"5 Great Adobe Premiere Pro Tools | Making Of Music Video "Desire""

Hello everyone, welcome to Greenlight. Today we're talking about a music video I directed called Desire for Jazz Junior.
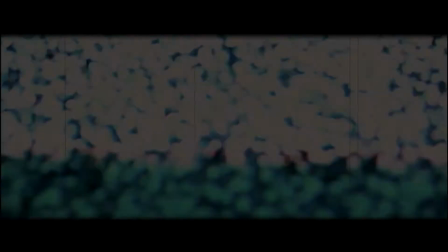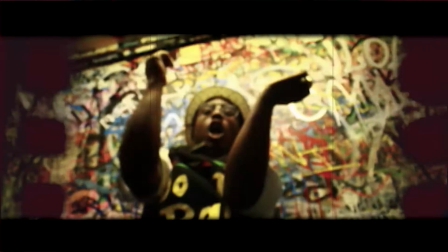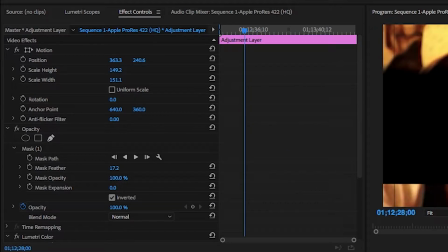We're going to start with adjusting the frame.
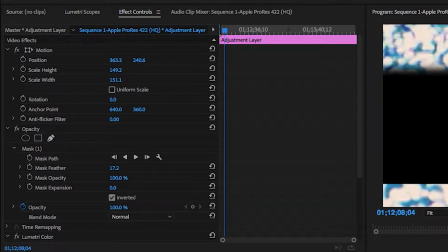On the top left there's a panel that says Effect Controls, which is on your editor window. Under that should come up video effects and then a tab that says motion.
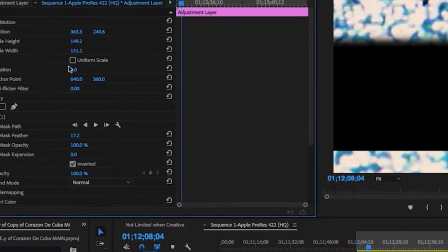You click the motion tab and blue marks will show up surrounding your frame of your video.
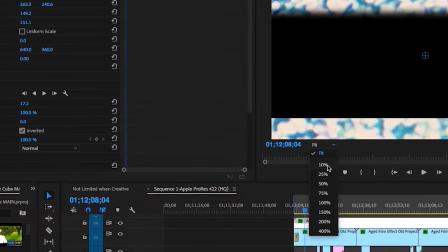Now with this you can adjust whatever size you want.
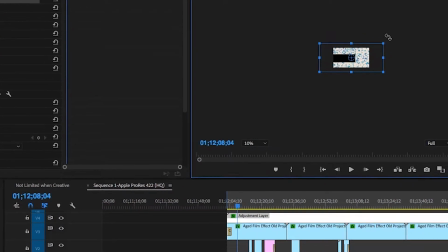Now to make it squeeze or stretch out and stuff like that you might need to go back into the effect controls
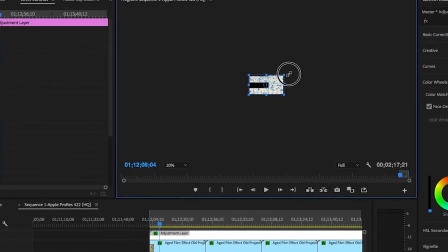panel in your editor window and look under position and scale and there's a little box that says uniform scale.
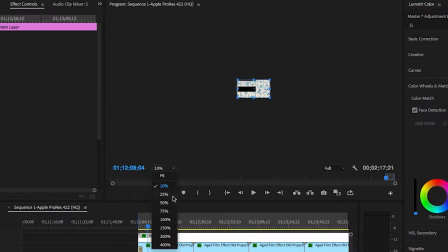Now when you uncheck that box you can squeeze it do whatever you like on there.
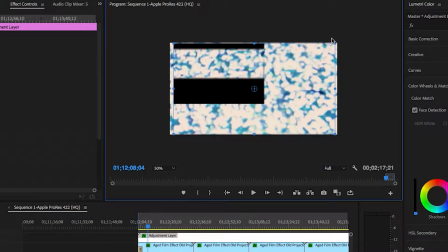Now what I'm doing here is adjusting the widescreen
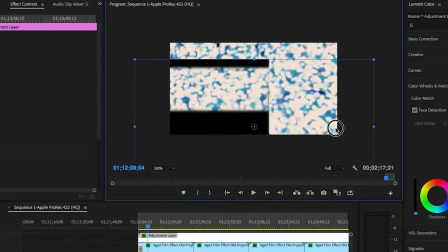bars over existing widescreen bars on there to give it
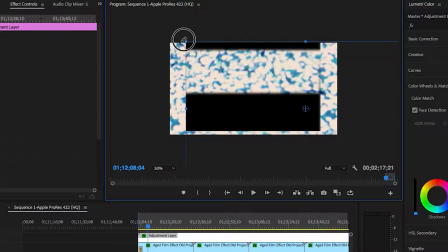more of a faded out look into the actual
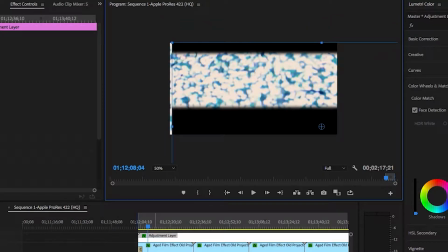image from the widescreen the widescreen letterbox
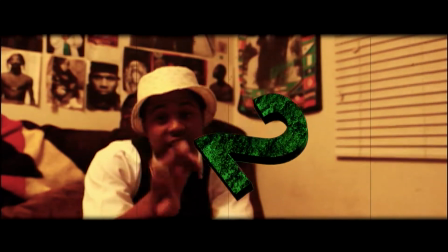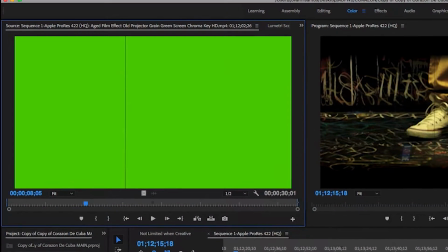okay the second tool we're going to talk about today is the ultra key now i got a chroma key
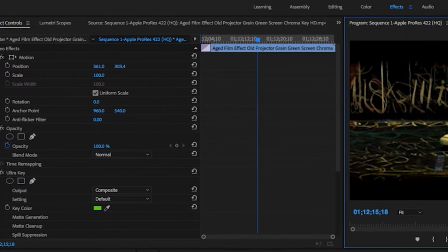film grain video that I found on the internet
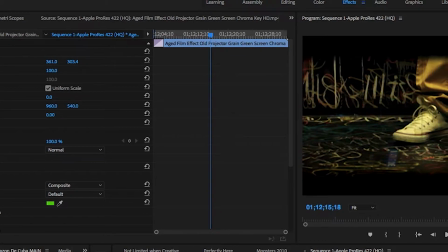to put over this music video to give it more of a gritty
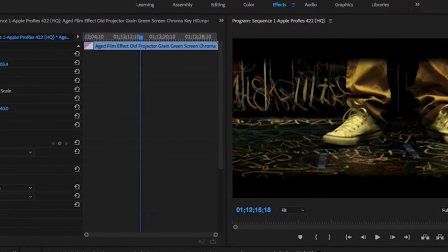unfinished kind of look so